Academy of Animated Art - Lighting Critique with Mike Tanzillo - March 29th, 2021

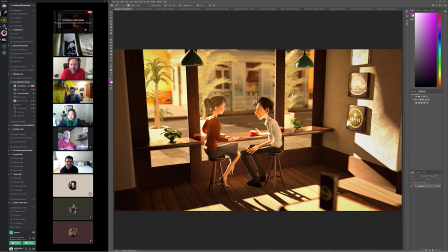28:41 Something that is right on, right behind them, or right between the camera and them, so that I can bounce some light back on them from the sun.
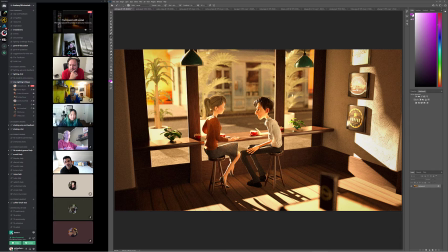28:54 Yeah. It's interesting because And that's it. It's interesting that this wall gets brighter than this building out here.
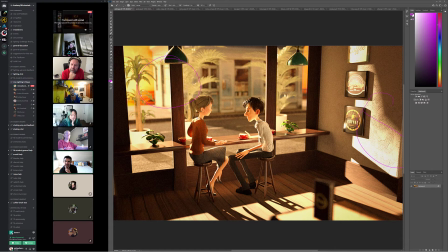29:05 Right? Like Yeah. Like it feels like like this value works for outside the window. And because it actually feels brighter at points inside than it does outside. So I think we just need, like, for now, I would say let's work on flipping that
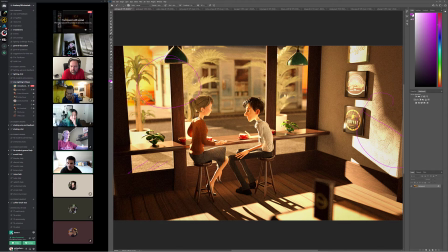29:24 dynamic where like the sidewalk here can get this bright, but and then maybe just bring this down just a touch, but like it's actually fine if this is like this bright on the inside, but I also want to see it outside the window too. Yeah. And that's probably, and if it's, and I know you said you have two different lights, but if the values are similar, it might be
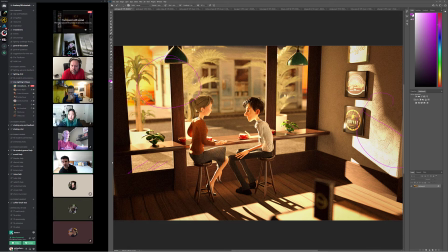29:43 shader values are different. Yeah. So, Mm-hmm. So I would work with that. I do like that the building behind them is casting the shadow, which allows the bright characters to pop over that.
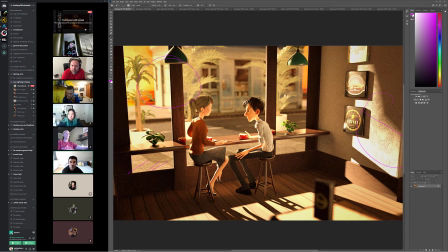29:55 I think the structure is working well. If you could like even just duplicate this building or part of it and just fill in this little bit here, I think that would help. Okay. Because like I just don't want to see that like additional sliver over there.
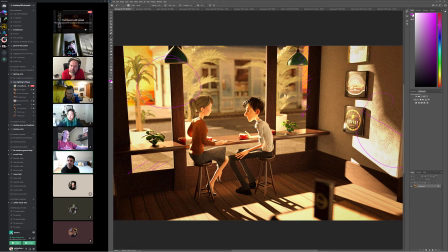30:10 Yeah, and then so I would work on the brightness discrepancy, bring it up a little bit outside, down a little bit on the inside, and then just the very saturated sky. I would just because it's not matching the look of the lighting, because that is a very red sunsetty sky.
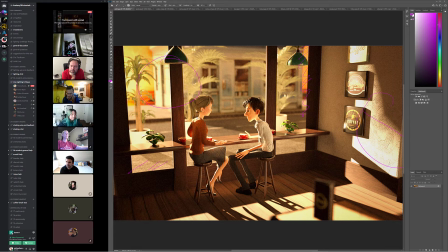30:30 And I would go from there. Anybody else have anything for this? Any thoughts? Okay. Yeah, we'll start there. And we'll build up from there. This is good progress. I'm happy about this. All right. Cool. Let me go back to there's 3 that we skipped.
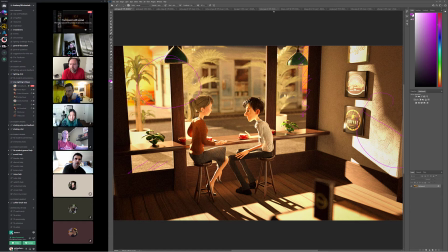30:47 Mindy, Hisham.
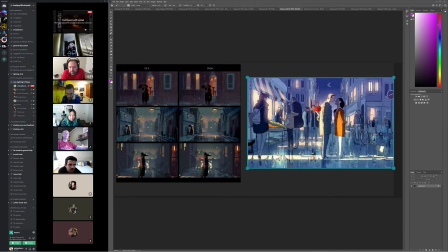30:52 So this was a new reference that he found, and he was looking at this for the lighting, and I'm guessing this is color reference and this is like light position reference, because one of the things that he did was now this character's in darkness.
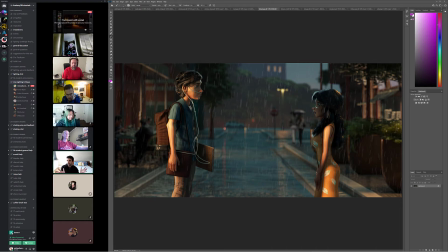31:06 It tells a different story when that happens. Like it makes her less excited to see him and more like questioning why he's there, almost like there's something like it changes the story in my head.
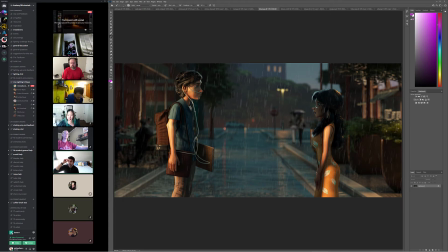31:22 Like she's not 100% happy and or comfortable with what's going on. And so that was just something I thought when because we now no longer have key light directly hitting her, and that's usually what you do in those scenarios.
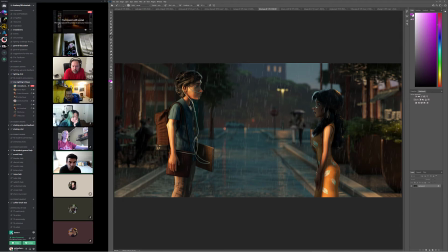31:37 So it does tell a little bit of a different story now, which is up to you if that's the direction that you want to go. I think in terms of the lighting, I think he looks really good.
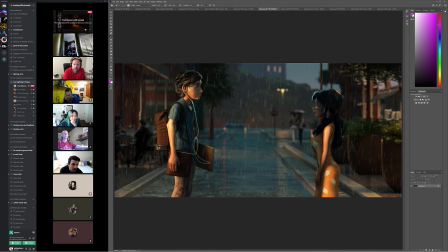31:53 If this is the lighting direction we go with her, I think she looks good. I would just break up the specular highlight on her arm. It's a little like perfect, and just break it up with like a little like bumpiness on her arm to kind of broaden that specular highlight.
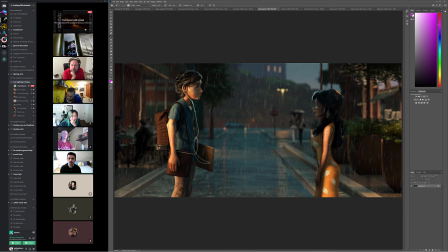32:09 In terms of the environment lighting, I think a couple things. One, I would like to see a little bit more light out of the headlight of this car. The fact that we're just seeing like the reflections of bright lights without seeing some of the spit out of those lights,
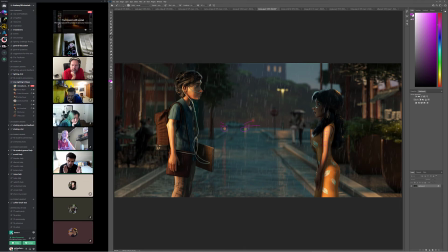32:27 I would just put a little bit of volumetric there. And then in these characters over here, you've got a rim that's hitting this pole. I would just kind of hit a slight bit more like rim light on them,
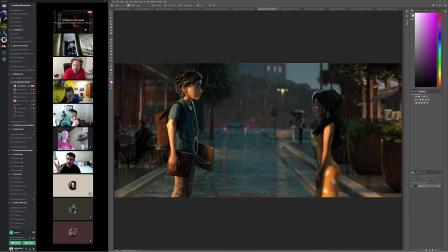32:41 just like not so much that they're standing out, but it builds depth in the scene a little bit if we see them a little bit more. The rest of it's great.
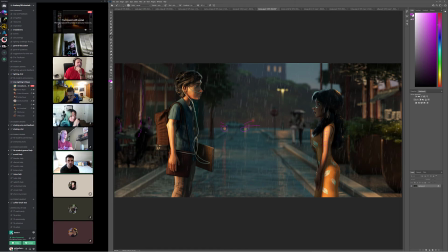32:49 Like this is a really, really strong scene.
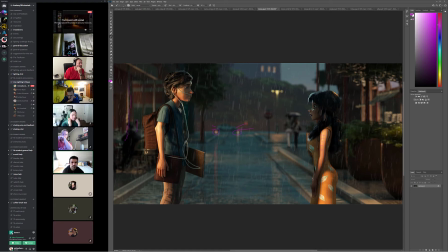32:52 I'm also wondering if we could, I was going to say darken the sky a little bit, although it does tie in well with her hair. It's just, maybe just break it up with a little cloud there, because like there's so much small detail in this scene. Like everywhere we look, there's little shapes, little detail until we get to here.
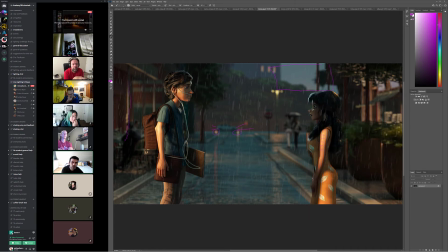33:09 And then it's just like kind of a broad, constant sky color. So I'm wondering if you could maybe ramp that, break it up with a cloud, darken it a little bit, just so we don't quite have that much brightness out there. But yeah, overall this is great. Anybody else want to hop in?
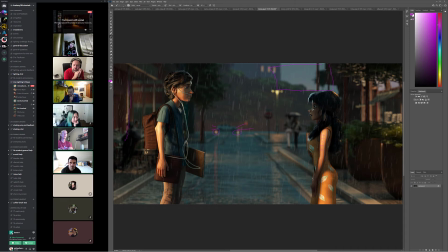33:28 Just a question about the 2 lights that you circled on the back by the car. Yeah. I don't know. Are those like lights that are bouncing reflections from the street lights, or are those little separate orbs? I'm assuming they're reflections one? from the headlight and the tail light of the vehicle.
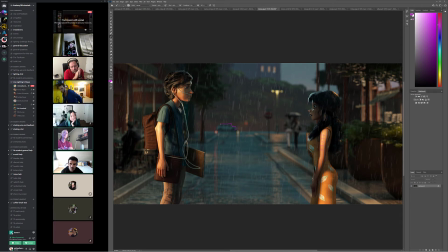33:47 So there's a car here. Yeah, I see. And Wouldn't those be kind of more in the front? Yeah. So that's that's where the read is off to me, is that we're just seeing like these reflections are a little too bright,
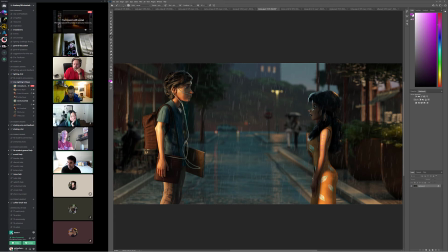34:04 especially because we don't see the light source itself, right? Yeah, they would be more. I think it's just they don't look like they're in line with the way the car's pointing. I think it's right, because like here's the back, like here's a tire,
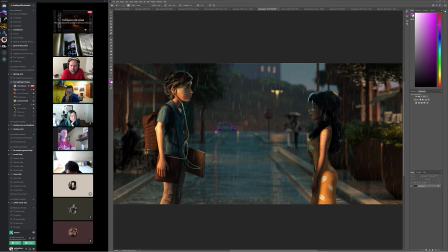34:19 here's the back of the car, and then here's the front of the car, and then this kind of lines up directly underneath where the headlight would be, and then this lines up directly underneath where the tail light would be. So okay. It's just that we're seeing the bright reflection without seeing any, and with this much haze and rain, you would pick up a little bit of that.
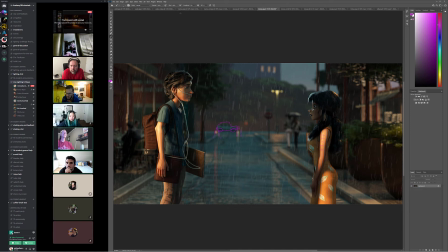34:40 Oh, okay. It just looked weird, so I was asking. Yeah, no, that's fine. I have a question about it. Yeah. And then Clarissa.
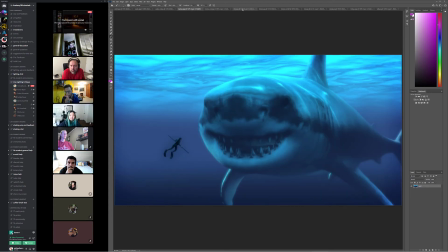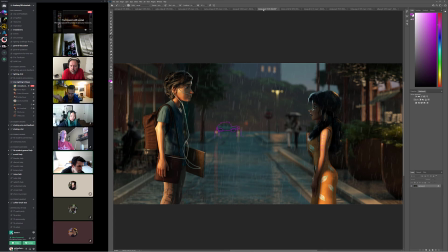34:52 Seeing as how I think she's being hit by a street lamp, and the guy, you could see it hitting all of him. For her, it seems it's only starting from her waist down, and that might be true to the reference, but I think it would be a bit different.
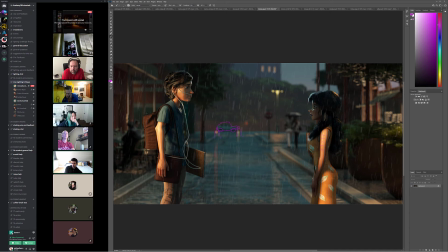35:09 And also the way that it moves from light to dark is very abrupt and very, like, the other guy has really nice shaping, but it's very light and dark.
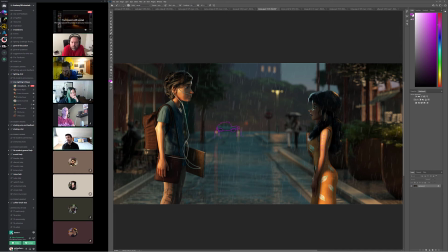35:21 Yeah, it's almost like because of the demonstration of good shaping on him, it's odd. It's almost like, and that's why I was getting the feelings about why it was like there's something sinister going on, or she was uncomfortable. It was like, because clearly there's like an artistic decision at this point to make
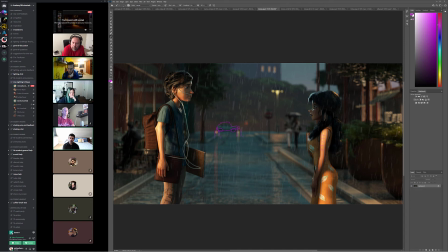35:42 them feel like they're in kind of different lighting scenarios where, like, again, just looking at their arms, and seeing that she's just like this very small sliver that has hard edges, and he's got this nice fall off. It makes it feel like there's two different things happening. I agree that it would be,
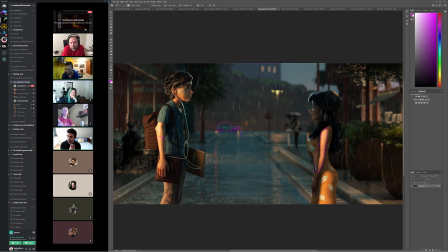36:02 if you were playing them as a couple, if you're playing them as like this is a happy reunion, definitely do that. Definitely hit her with some more frontal light, or more light on her face, get the shaping a little softer. It's more about if you're trying to create a connection between them or a separation between them. Does that make sense?
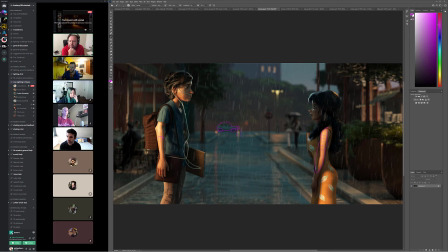36:23 Sorry. No, good. One thing that I was looking at it now is that the lamppost in the back, like all the way on the back. This one here? Yeah. It what is kind of like
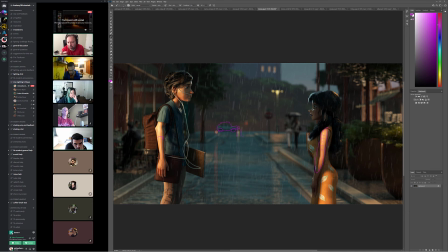36:40 confusing me is that the rim light on her, which probably is coming from a lamppost, probably, I don't know, but maybe, looks very green, light blue-green, where the lamppost is very yellow, and his rim light is kind of yellow too. Yeah.